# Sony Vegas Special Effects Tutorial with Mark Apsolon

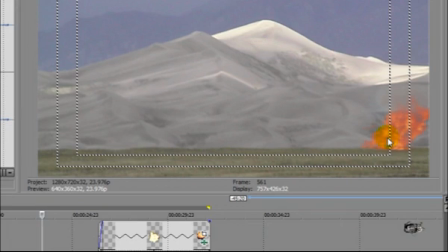[4:19]
Fire at a distance is going to be perceived as moving slow than if it's up close, where it's moving relatively fast.
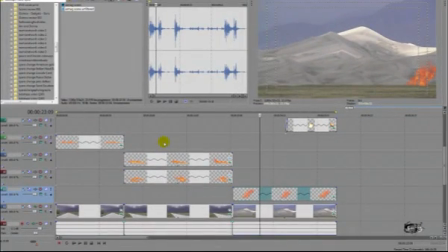[4:28]
Well, these clips from Action Essentials 2 were shot pretty close up, so you need to slow them down and make some slow motion on them. Now, you can do that by either right-clicking and going to properties and doing it that way,
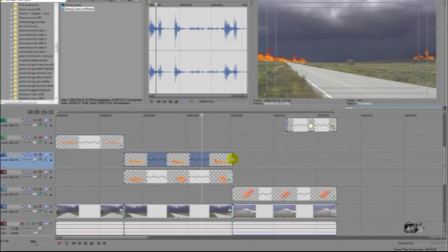[4:39]
or you can just click on the edge and hit Control and drag the clip out to create the slow motion. Well, all these are at a distance, and slow motion is applied to make them look more realistic and be perceived as being at a distance in the video.
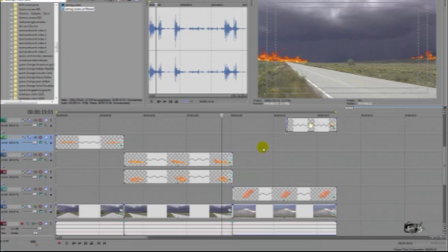[4:56]
Well, we've done this. Now we need to add some other stuff like sound effects, because this isn't gonna
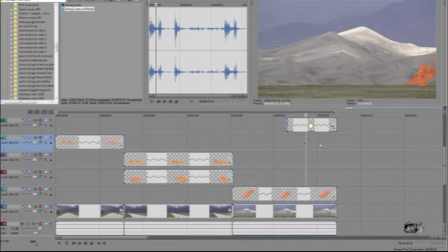[5:05]
you know, this just doesn't create the mood. Visually it does, and there's a little things in here we're going to go back and correct to make it look even more realistic here in a minute.
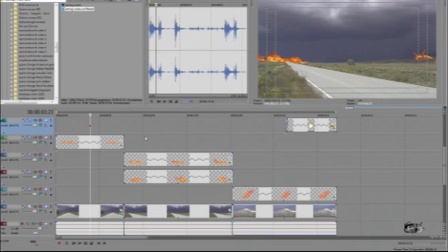[5:14]
But let's add some sound effects.
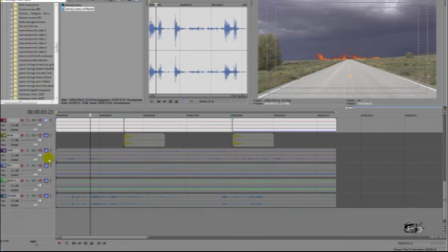[5:17]
Well, with it being Armageddon, I would think that this would be a very windy, dry, arid environment.
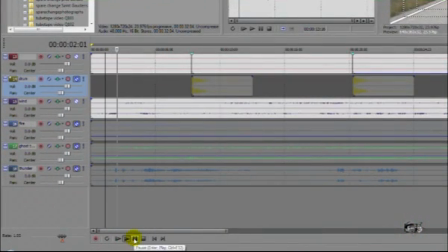[5:24]
So I have added some wind to the clip to add to the mood.
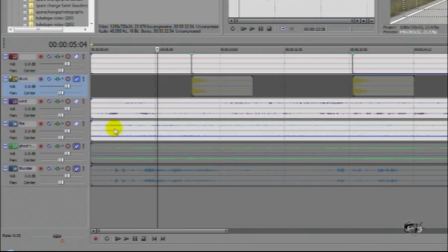[5:34]
Also, I have added a fire track from Designer Sound Effects to
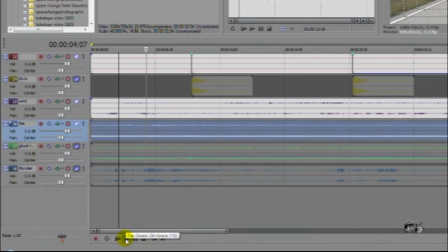[5:41]
create the fiery sound and the ambience of everything being scorched earth and everything just absolutely horrible and the world has ended. But that's not it.
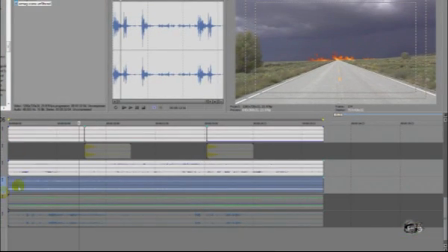[5:53]
We have to add more. Now, to create some more drama, I have added some thunder,
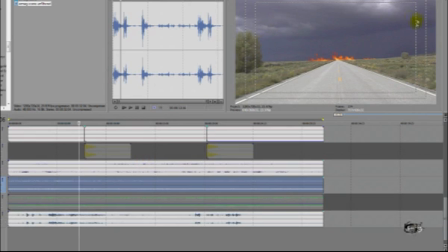[5:59]
because we do have all these thunderstorms brewing behind us, and you would think there would be some thunder.
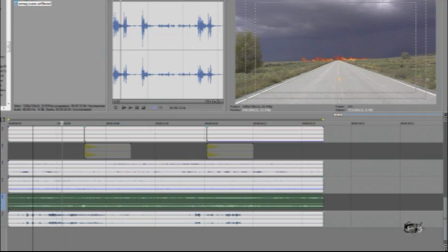[6:04]
So I've added some thunder to that to add some more ambient background noise. Now, sometimes a lot of the ambient background noise isn't perceived by the audience, but it's always essential to add it into the clip,
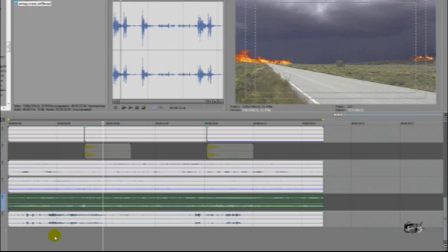[6:21]
because in reality it's there but not as noticeable as other messages you're trying to convey, especially if you're doing an acting clip. You'll want Foley or ambient
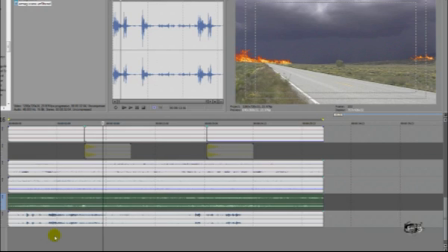[6:37]
sound effects and etc. in the background, but you still want to focus entirely on your subject. Well, our subject here is pretty much the ambient noise and the fire, because we are trying to create a mood through this.
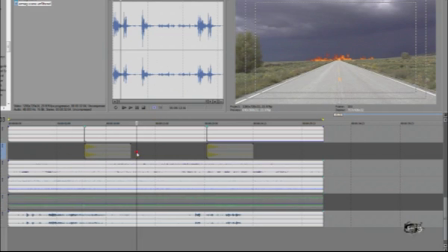[6:48]
And since we're changing scenes, I want to make some drama. Now, I've made some drama by adding a drum hit from Designer Sound Effects.
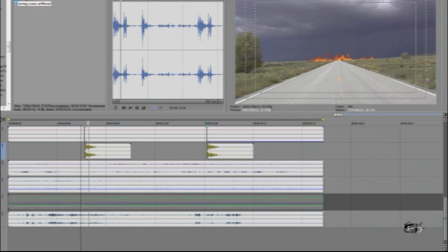[7:00]
So when we go from one clip to the other, there's a little bit of a bang to kind of keep you on your toes. Now, that's not it. I want to add some more to it.
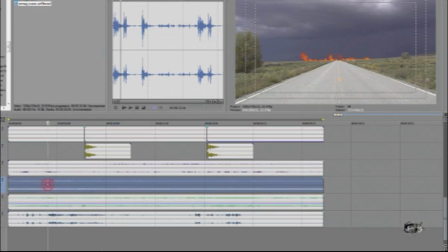[7:10]
So I've added some music here to the background to kind of give it some eeriness. This was called Ghost Town from Designer Sound Effects, because Armageddon's an eerie place. It's desolate. Everyone's dead. It's really disturbing.
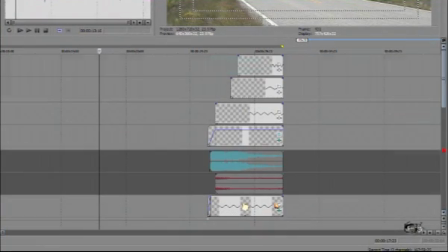[7:29]
So let's pause that. And since we have that added, I needed to add some explosions for our bomb, for our thermonuclear warhead going off. So I did that by adding two different sound effects up here at the top.
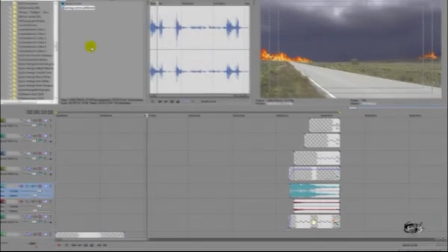[7:44]
Now, I pre-rendered this so that you can see exactly what it looks like. There's a couple of things we want to add to it here in just a minute, with some filters and some rack focus to make it even more terrifying,
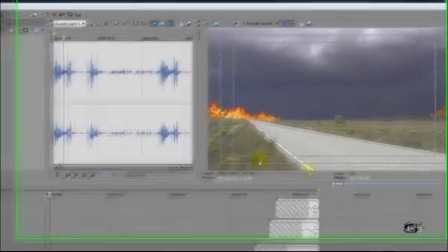[7:58]
because I think that the world in Armageddon is going to be either yellow or red,
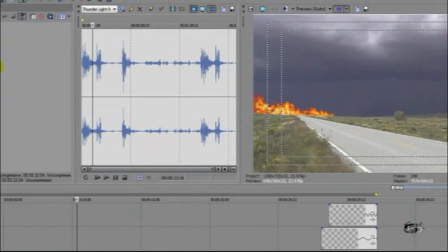[8:05]
and everything's just going to be very hot. So let's take a look at the scene that we've made so far.
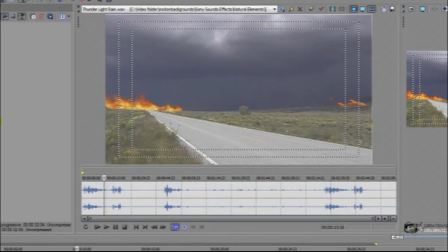[8:16]
Pull this out so it plays back. Looks pretty realistic. It's getting the image read that we want across to our audience. Kind of terrifying.
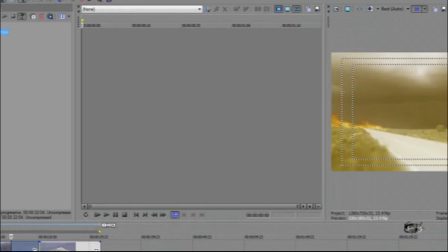[8:33]
Okay, since I pre-rendered this, we're going to go into another Vegas window here,
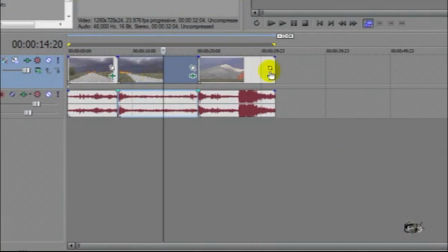[8:38]
and I have cut up the pre-render that I had made into three sections. Now, this is something that probably every video producer does. They'll render something out or pre-render it and then take it back in and edit it,
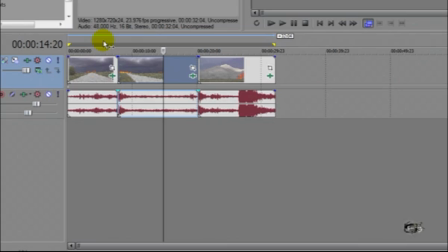[8:57]
whether it's in nesting or whatever you want, however you want to do it, and cut more things into it. And that's what we've done here. I have this track and another track in another window to add more effects to it.
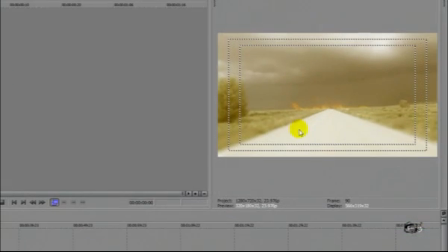[9:10]
And what I've done is I have turned this area into a very yellowish, arid looking, very hot environment. And I've done that by adding a film filter that turns everything kind of warmish.
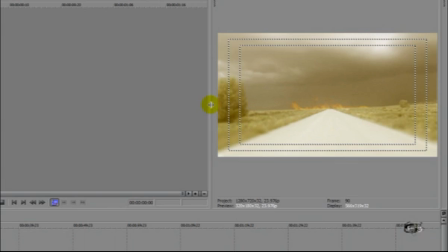[9:26]
And I've also added some rack focus on this also by
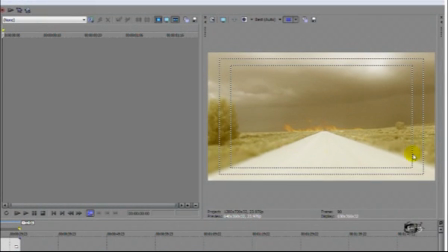[9:32]
blurring out the bottom so that it even looks hotter than what the yellowish filter gives.
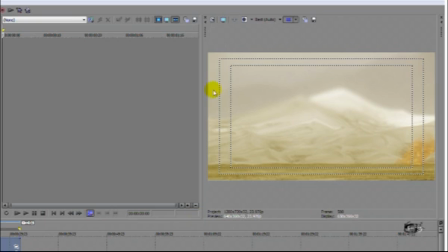[9:39]
And as you can see, I did it on this track too by even blurring out the sand dunes somewhat to make it look like it's even hotter. So let's take a look at this.
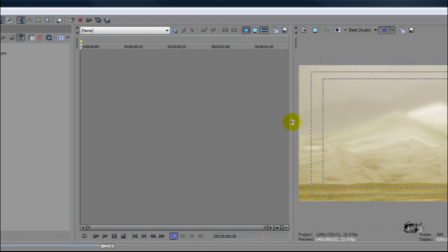[9:50]
Let's see what our total product looks like finally after the final render with the rack focus and filters.
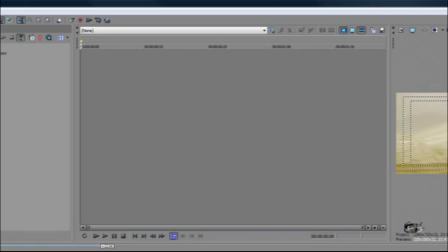[9:58]
We go from our simple, dull, uninteresting track of clips to something totally different using sound effects and also special effects. And this is what we get.
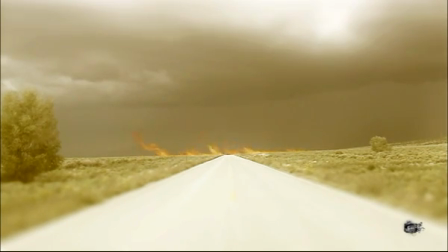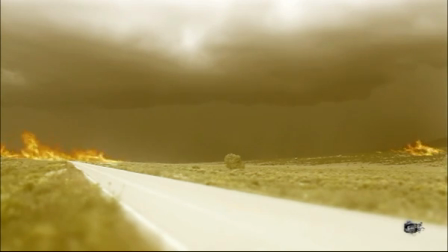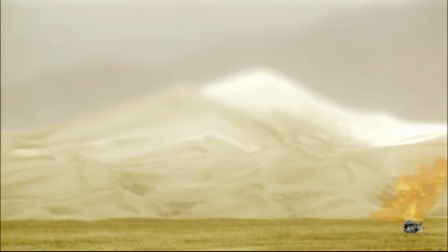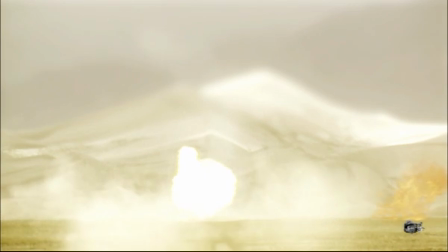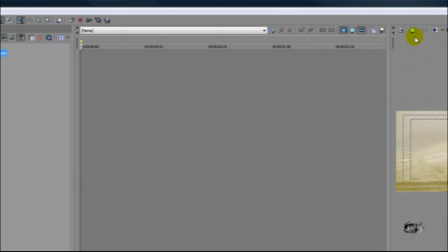[10:43]
That was pretty terrifying, wasn't it? From something dull to something dramatic.
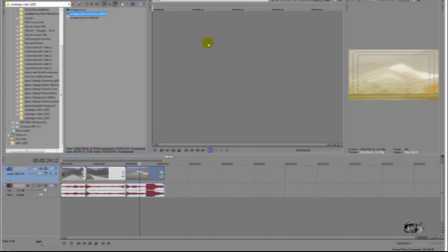[10:48]
And you can use this to create the mood for your film, for your audience. Whether, like I said, it's something dull or something dramatic. If you want to write the actual special effects into your script, you can do it that way.
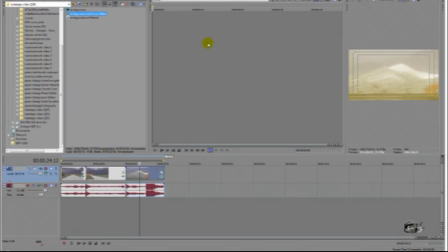[11:04]
Or if you just want to make something kind of silly and interesting like what I did here for you guys, you can do that also. But remember, special effects and sound effects, whether it's Foley sound and ambient sound along with music, can really add some drama to your video.
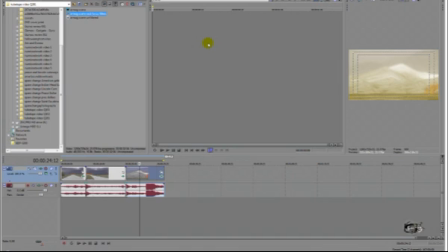[11:21]
Now, don't forget, all these are available over at TubeTape.com along with just about anything else you could possibly want for your video production. So definitely go over and check those guys out. Well, I'm Mark Absalon, and I hope you have a cool and groovy evening, afternoon, or morning,
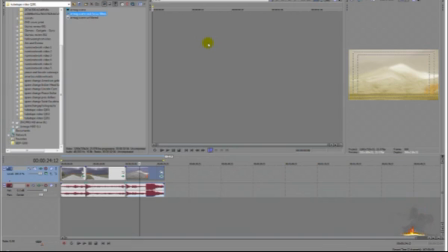[11:39]
whatever it is, wherever you are, and I will see you again on the next Video Tips and Tricks.